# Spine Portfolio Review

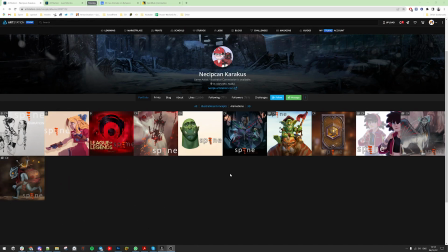0:04 Hello, welcome to Armanimation. I'm Arman and in this video we will be looking at five spine portfolios of our fellow animators. Let's start right away.
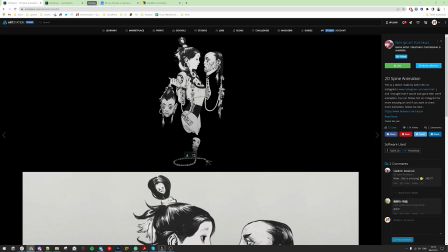0:15 One thing that I can say for now is emotional state of the girl doesn't correspond to the posture.
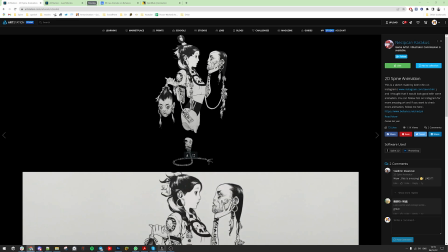0:23 I mean she holds close to her eyes but she is like sleeping and the bottom part the head or the rope is moving too much compared to the overall animation so the action should go right in the
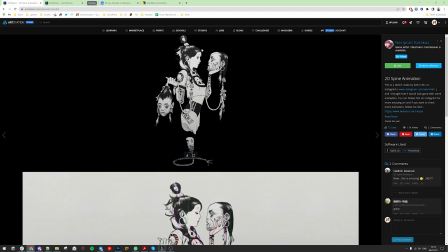0:40 in front of her face and this is the focus point i think and that would be the most active movements there cool let's see the next one
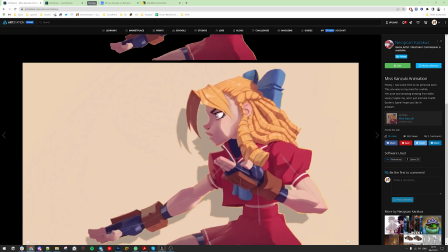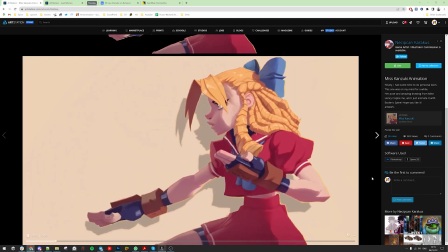1:00 it's great i see no problems here let's see the other one
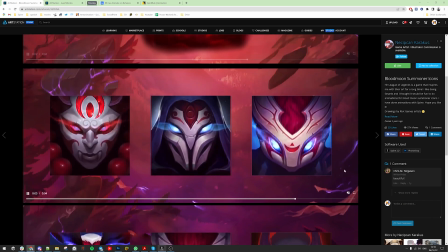1:08 nice icons i
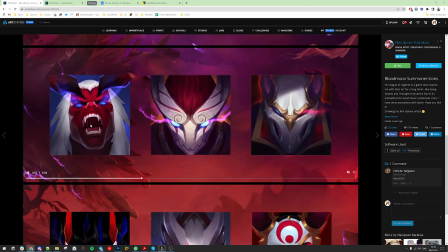1:14 like them especially this one how you preserve the face anatomy i would
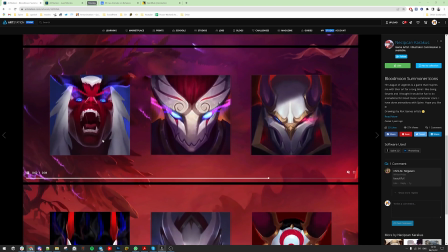1:20 definitely break it distort it but it's super nicely done
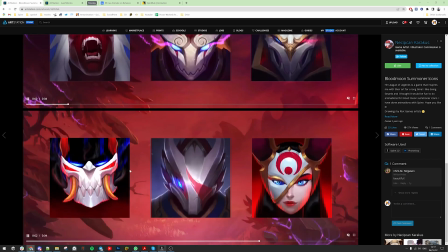1:26 one thing for all of them i think i would add the looping of the
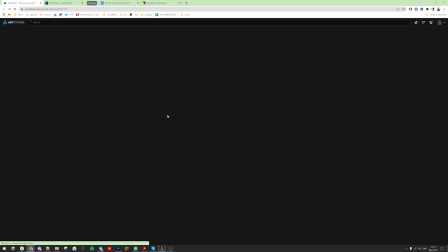1:31 this effect on the eyes let's see the other one very
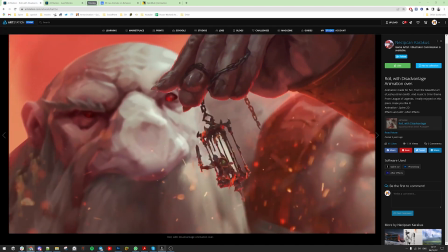1:42 nice animations i
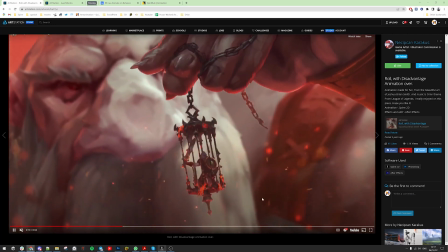1:46 have no idea how you made particles i assume in after effects otherwise it would take too much space in atlas
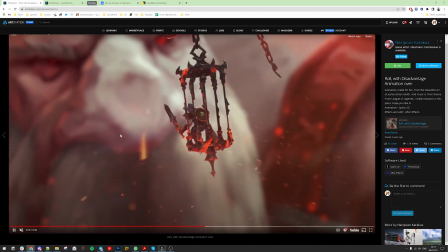1:55 and the blurring i expect too so
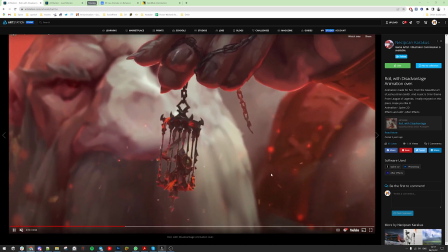2:03 what about cage i think it's good it could be i mean it could be better swinging
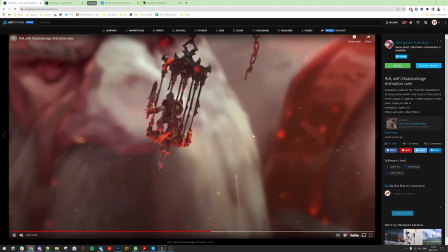2:12 physically respecting gravity but it's super
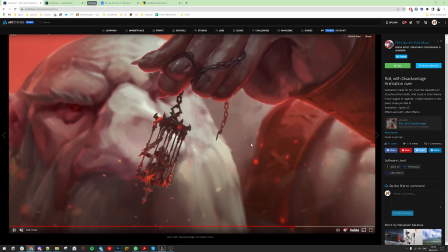2:19 difficult to predict how it it would swing so as long as there is 3d and the character has
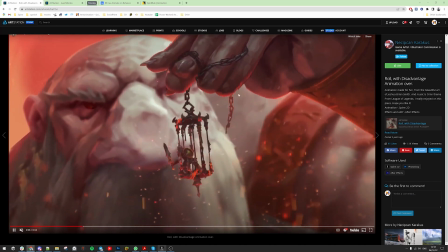2:27 overlapping animation I mean and the second part of the chain it looking
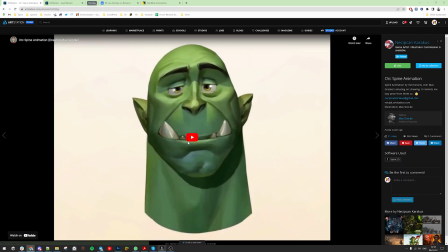2:36 good let's see what we have here sleeping
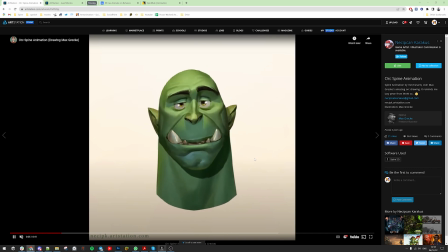2:42 face I
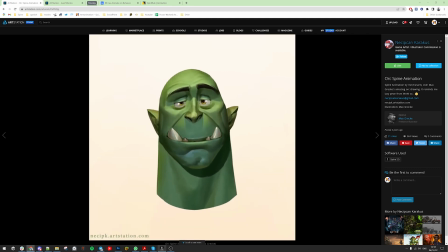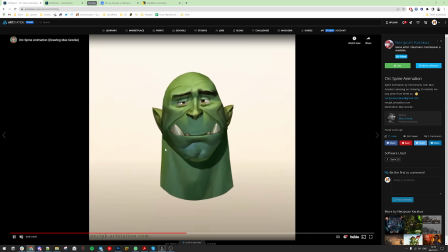2:53 think it's good I see a little distortion on the chin but it's I don't think I would do better
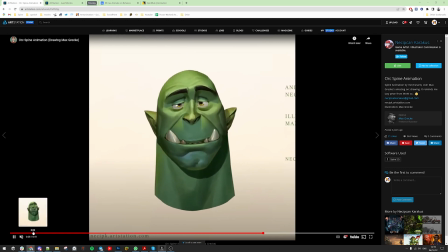3:04 great to see parts separated maybe
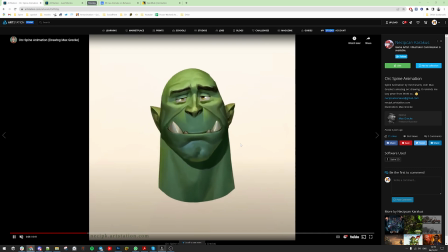while he goes to sleep the ears would not fall because they look pretty solid material and they would not like hang like that
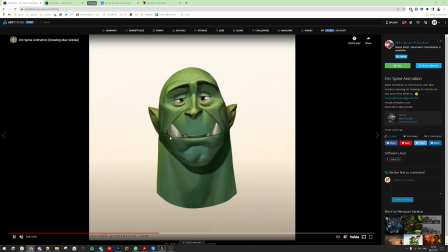3:28 i don't know i just thought and teeth are distorting also but again i would not do better i think
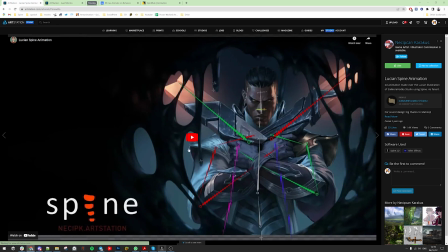3:37 let's see what we have next so many good animations well done
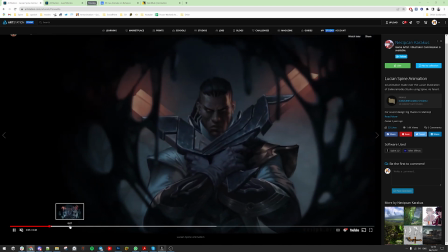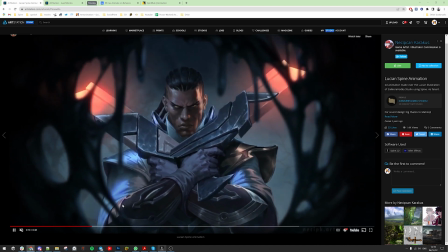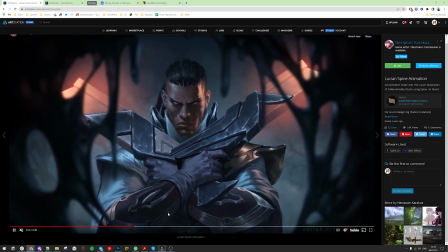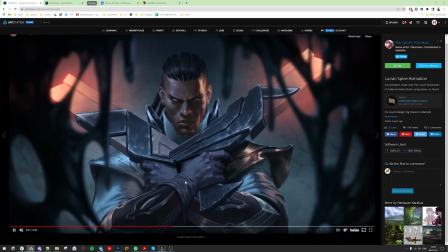4:00 wrists are moving too much i think it's